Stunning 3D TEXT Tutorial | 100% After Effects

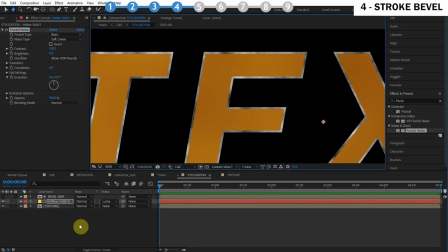497s
So let's just apply fractal noise. And let's turn it off the matte so we can see what's going on.
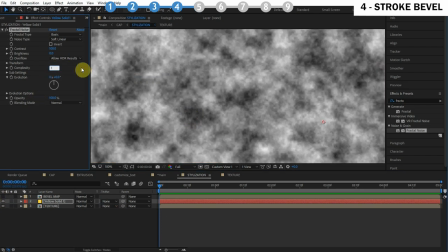502s
Let's turn the complexity down to like 1. And there's lots of different looks you can create.
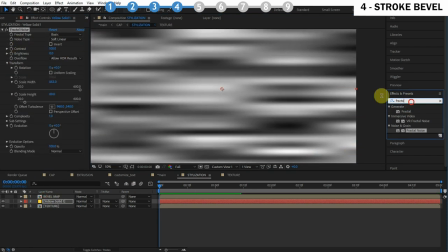507s
But for this example, I'm just going to blur it out. So let's do a fast blur. So we have something like this.
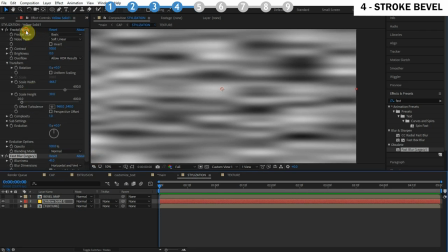512s
Let's make sure to repeat edge pixels again. Then we need to turn the blending mode of the fractal noise either to overlay or soft light.
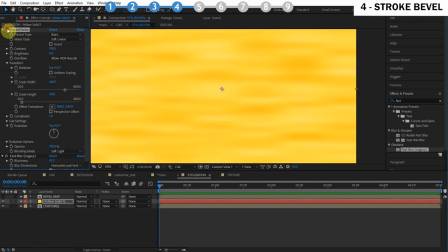518s
Let's do soft light. So you can see it stays the same color, but now we got some of that brightness variation.
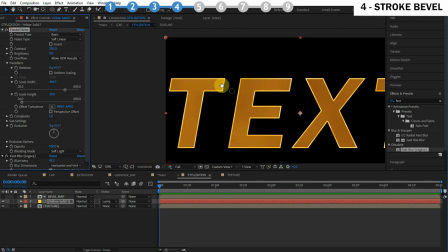523s
You can play with the contrast to define how much luminous variation there is. So cool, and that's basically how you use the stroke bevel.
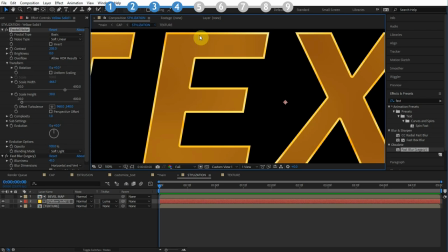530s
Now I want to create multiple layers of this stroke bevel. I want to have like a silver stroke on the inside of this yellow stroke. So what I'll actually do is duplicate the map and the stroke texture. I'm gonna call this silver, and I'll change the color and go to layer, go to the solid settings and change the color to maybe like a gray.
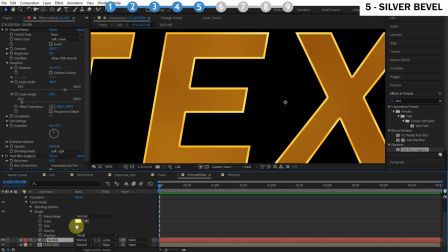548s
And I'll just increase the stroke size. So let's do like maybe 15, a little over double, like that.
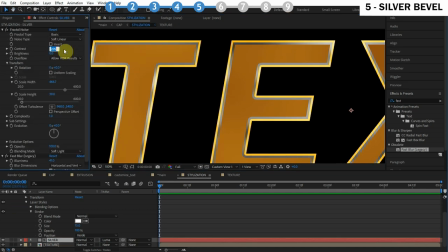554s
We have too much brightness variation. Turn the contrast down to like maybe 70. I'm gonna bring up the brightness a good bit, so 50.
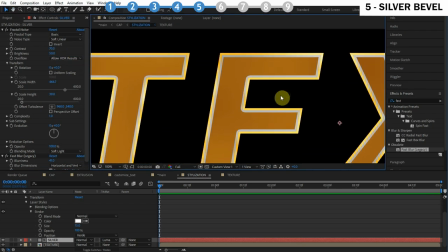562s
There we go, we have this nice silver stroke on the inside. Now it's hard to see the difference in the yellow and the gray.
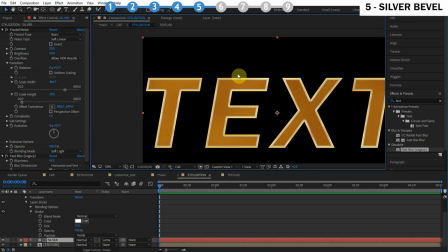568s
It's like kind of blended together. We don't want that. We want to see a kind of a contrasted difference.
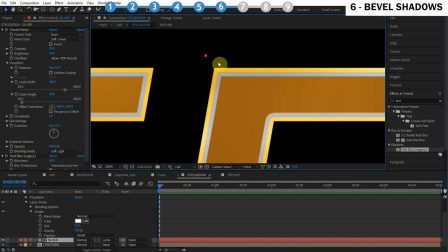572s
So what I'm gonna do is actually add a shadow right here to make it look like this yellow part is actually extruded a little bit beyond the surface of the text,
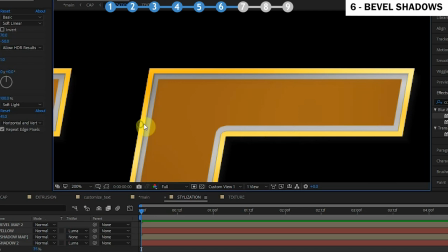580s
and it kind of casts a shadow. This is gonna make it look a lot nicer and add more dimension to the effect.
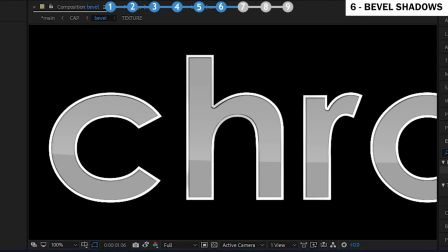585s
And you'll actually see on the next example we're gonna work on, this technique looks really nice.
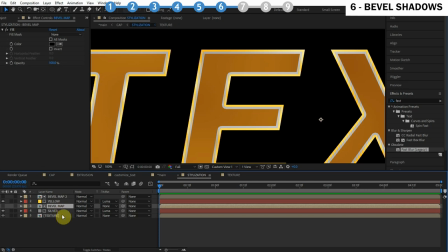590s
So how we're gonna do this, let's just duplicate this silver and the bevel map that goes with that. Let's do Control D, and we'll call this shadow. And we're just gonna create a little dark edge, like to make it look like it's extruded.
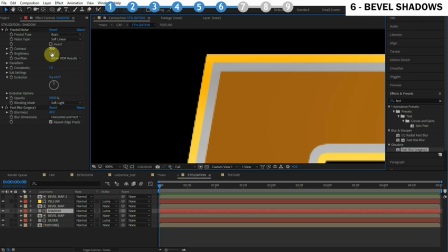602s
So what we'll do is maybe turn the brightness to like -50,
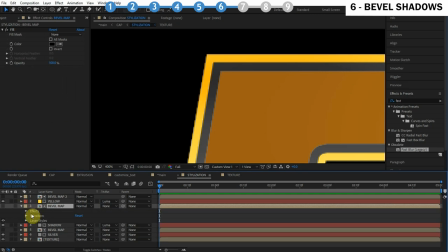607s
and then turn the stroke size down, maybe about 8 pixels.
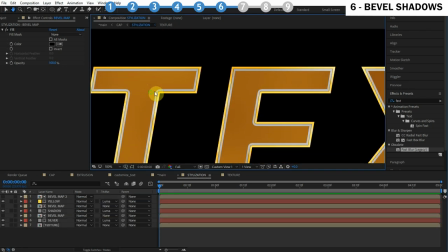614s
Okay, and we have a really nice outline.
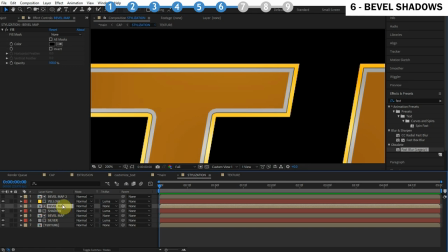616s
Now I'm gonna use the arrow keys on my keyboard to move the shadow bevel map down 1 pixel and to the right 1 pixel.
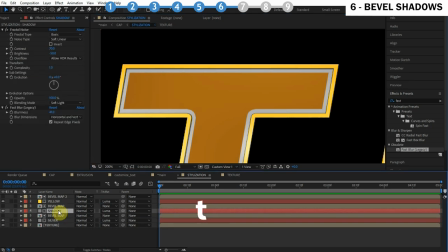624s
Then I'll just turn down the opacity of this shadow texture layer, so maybe like 25.
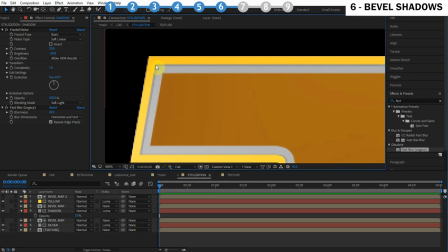629s
And then I want to add another shadow. So this is kind of like the geometry shadow, like the right side of this extruded bevel. But then I'm gonna add another shadow that actually casts from that geometry. So I just duplicate these 2 layers here, and basically I want to blur it onto the text with a CC radial blur.
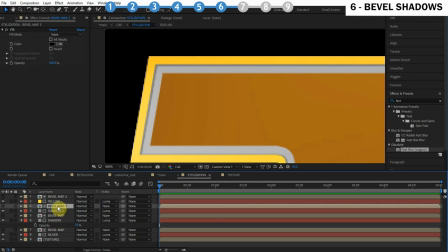647s
But to do that, I have to pre-compose the layer style, because remember, layer styles apply After Effects. The effect will not affect the layer style. So I have to pre-compose first.
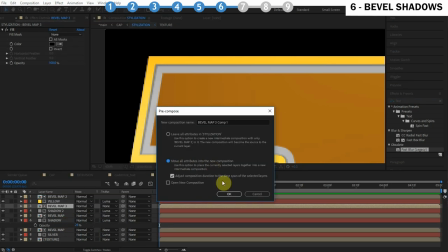656s
Layer, pre-compose, and make sure it's important to move all attributes. I'll grab the CC radial blur,
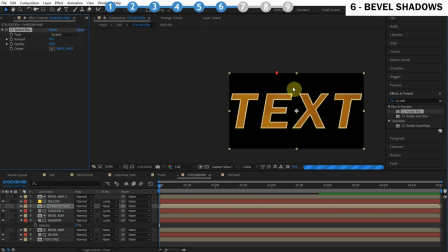663s
apply this to the shadow map, and I want to zoom out here and move it just way up and to the left a little bit.
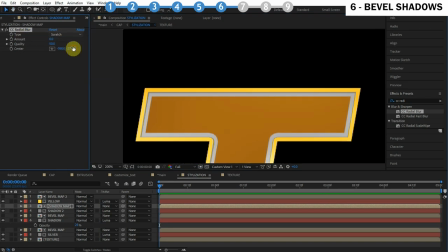673s
Then I'll change the type from scratch to fading zoom and maybe do like 1 pixel.
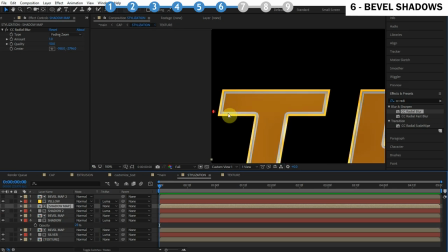680s
Aha, and you can see that it blurs onto the text a little bit, and that really gives the illusion that it's extruding beyond the text.
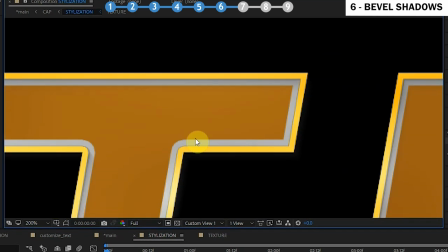687s
And you can see these shadow techniques really added some dimension to this stroke bevel.
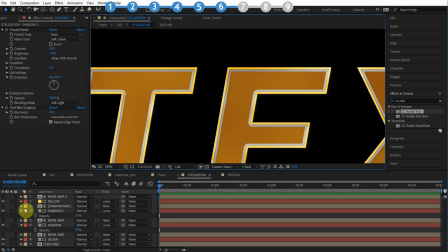694s
Oh, yes. Now, there's a couple problems you need to look out for.
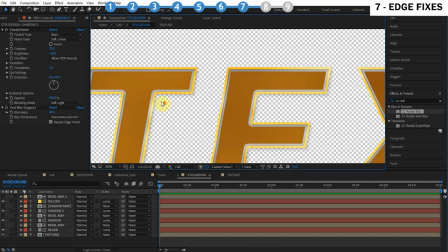698s
First of all, when we blurred the shadow, you can see it blurred actually outside of the text boundaries a little bit.
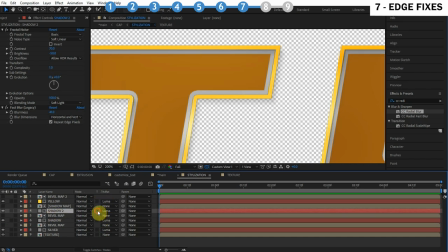704s
And there's actually a button here beside the track mat that'll only make the layer exist where there's opacity on the layers below itself,
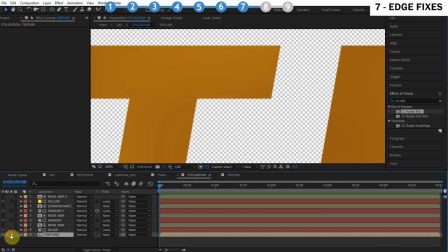711s
so it won't go outside of the text layer boundary. So that's a really cool button there.
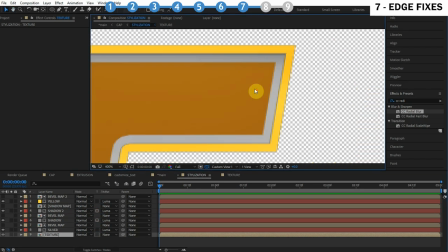715s
We also want to turn this on for the other shadow. And the next problem is you'll see that there's a little bit of dark edges on the semi-transparent areas around the text.
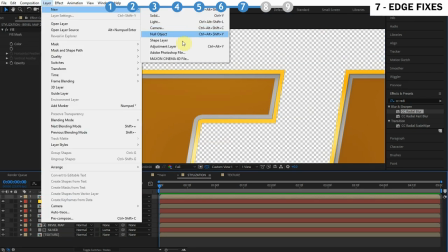724s
And we can easily fix this with a really cool technique. Let's just apply an adjustment layer above everything and then use a refine soft matte effect.
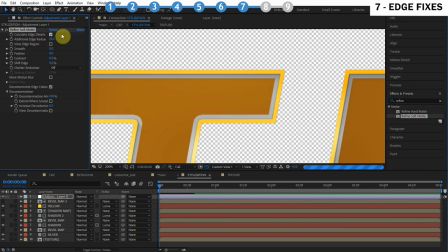732s
This is really cool. We'll just turn off calculate edge details, and this decontamination is going to fix those edges.
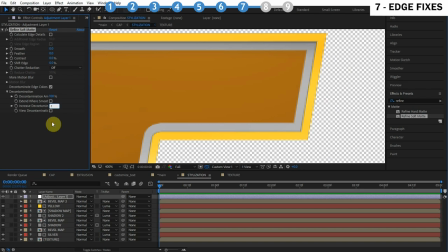739s
We can also turn the increased decontamination up to 1. I really love that technique.